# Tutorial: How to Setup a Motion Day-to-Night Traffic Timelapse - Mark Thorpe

Hey folks, welcome to Yokohama Japan.
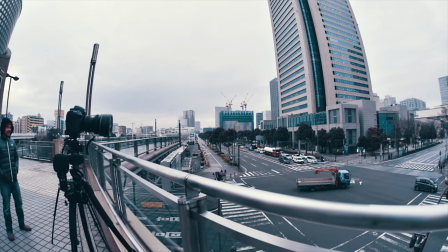[0:11]
I'm Mark from SeaWorld Earth and tonight I'm going to be showing you how I shoot urban time-lapse going from the daylight that we've got now to a nocturnal setting using the Genie Mini from SIRP at an intersection that's not too far away from here.
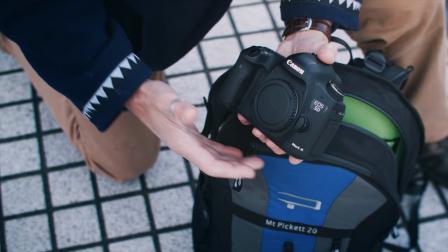[0:25]
I'm going to be using a Canon 5D Mark III. I've got no straps on it, even in the urban environment there is wind,
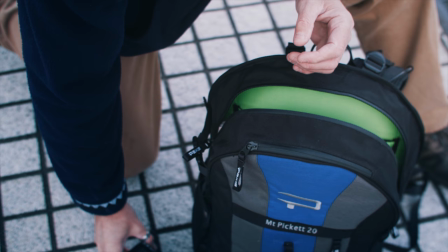[0:34]
there's vibration on that strap and I don't want to use that on a time lapse because it may be too fragile.
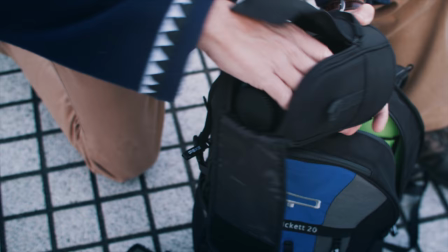[0:39]
In conjunction with a Canon 5D Mark III
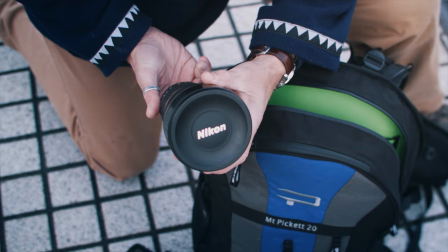[0:43]
I'm going to be using my favourite wide lens it's the Nikon 14-24mm f2.8 DEG.
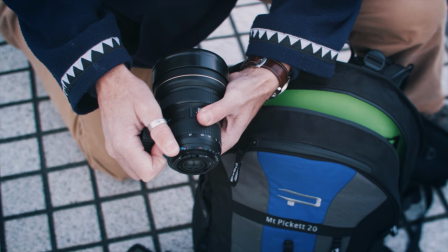[0:51]
I need to have and I do have here a NovaFlex adapter where my aperture control is just this little blue lever that you can see here.
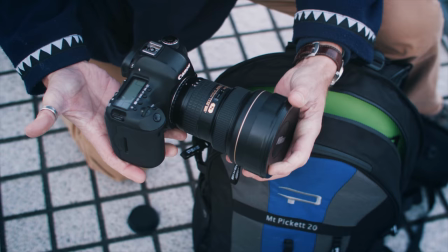[1:01]
Now this brings us on to our first point is the location. What we want to try and do is to get the effect where we've got a two and a half second shutter so we get that nice streaming effect of headlights.
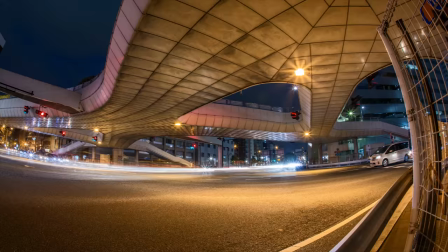[1:12]
At street level I don't know if you can be able to get that you're going to get traffic stopping here you're going to get traffic stopping there even though our interval is going to make all of that gel together I think the true dynamic comes from when you've got many different directions all
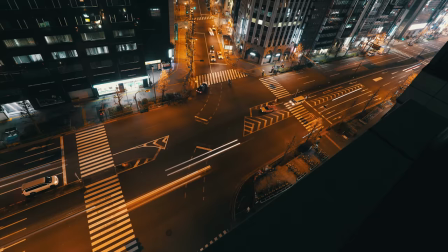[1:26]
meeting together. But what I have noticed in this location, there's an elevated place and I think it's probably going to be pretty cool to shoot from up there.
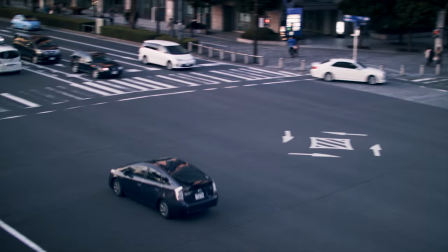[1:34]
It's going to allow us the freedom to shoot a really nice wide open scene and get this whole dynamic of this crossroads here.
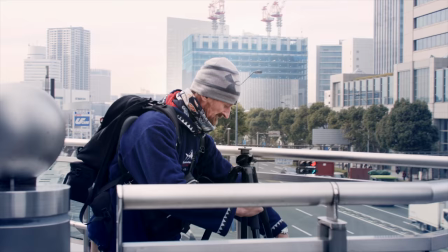[1:42]
I've got my tripod set up already. I'm just going to grab the Serp Genie Mini.
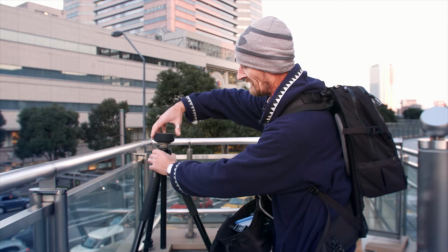[1:48]
That then is just going to screw directly onto my tripod.
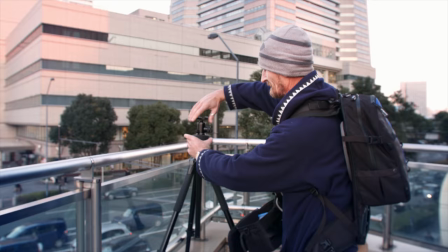[1:52]
I've got my ball head. That goes on here.
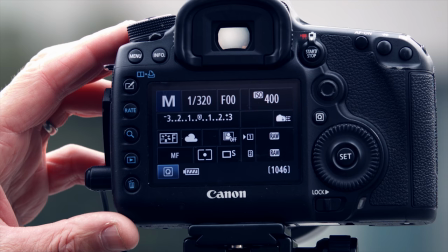[2:02]
Let's get the camera sorted out. I'm on F8. The first thing I'm going to do is I'm going to set my white balance.
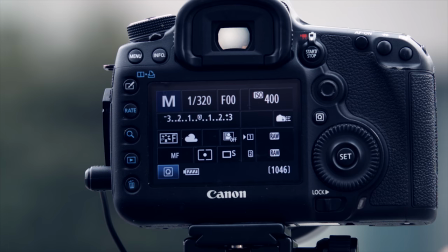[2:08]
At the moment you'll see I'm on white balance. I don't want to have a default setting on it.
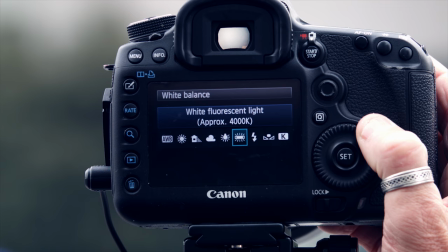[2:13]
I'm going to go into my white balance. I'm going to select that and I'm going to scroll through to Kelvin.
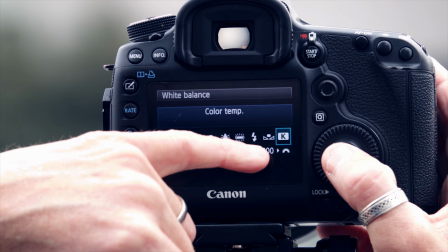[2:20]
And you'll see that Kelvin at the moment is giving me a characteristic of 5300.
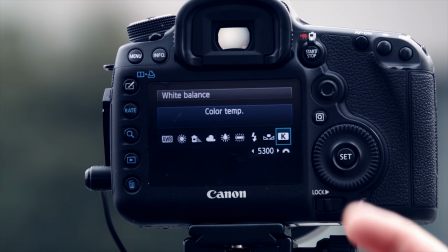[2:26]
That is a daylight setting and that generally tends to be a little bit too warm for nighttime.
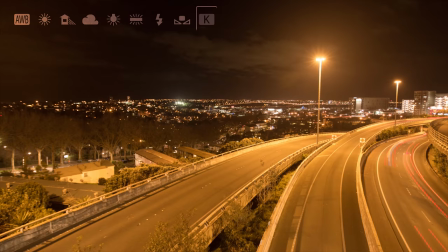[2:30]
In the higher numbers of your Kelvin is a warmer colour, more orange and yellow.
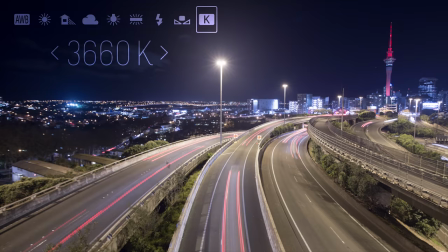[2:35]
If you go down to a lower numerical factor, you're going to get a colder, bluer colour.
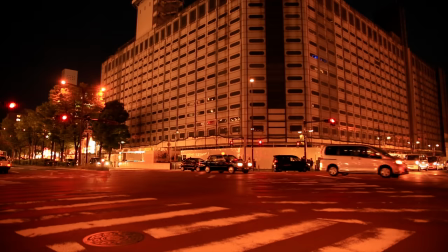[2:40]
And the reason I do that is because I want to try and override the overbearing yellow and orange tins that you get from neon,
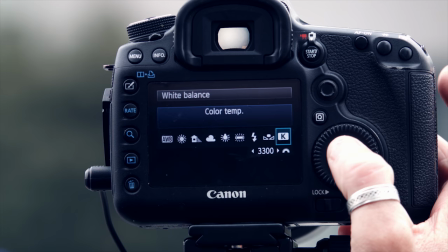[2:48]
street lights, etc. at night time. And so just to reduce that, I'm going to come down to a Kelvin of 3300.
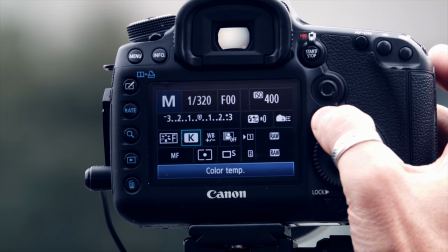[2:55]
That, I've found over a period of time, generally tends to be the best Kelvin for urban time-lapse.
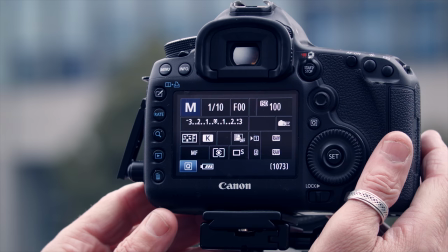[3:01]
I'm going to now set focus. The way that I do that is I'll go into live view.
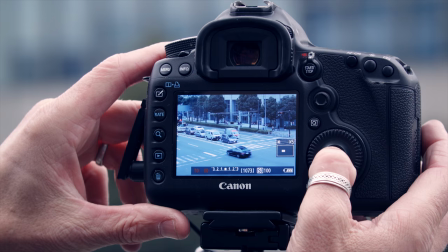[3:08]
I can choose an area of high contrast,
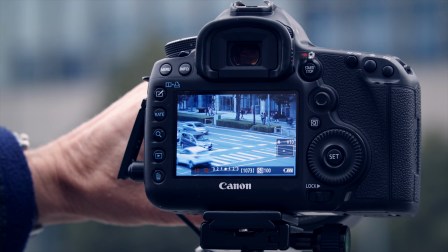[3:12]
go into expanded focus on the Canon, and I'll use the zebra of the crossing and the cars to set my focus.
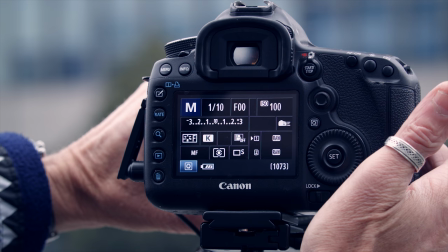[3:22]
Once I'm set and I'm happy, I'll then come out of live view and that's my focus done.
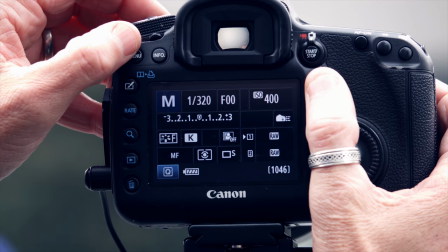[3:30]
Next thing I'm going to format my card, just so I know that I've got a nice clean card to start with.
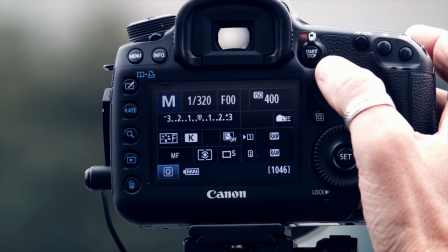[3:38]
You'll notice that I'm shooting raw, this way for the editing I've got more leeway.
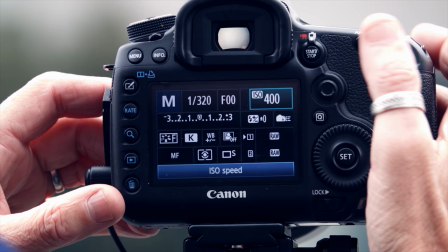[3:45]
Next thing is ISO, at the moment it's showing 400, I want to be lower than that, I'm going to come down to 100.
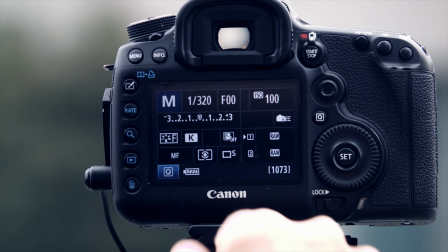[3:53]
Bearing in mind that I've got small aperture with ISO 100 which means my shutter speed is going to be slow at
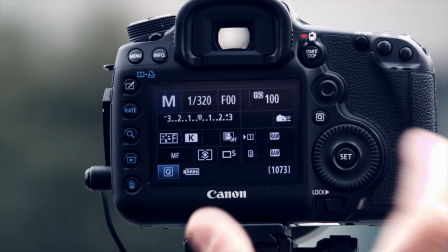[4:00]
the beginning and I'm targeting to get a shutter speed of around 2.5 seconds in order to get that really nice streaky effect.
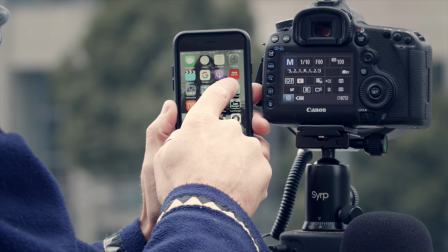[4:08]
I think we're good to go. Now that the camera's set up I'm going to turn the Genie on, fire up the app.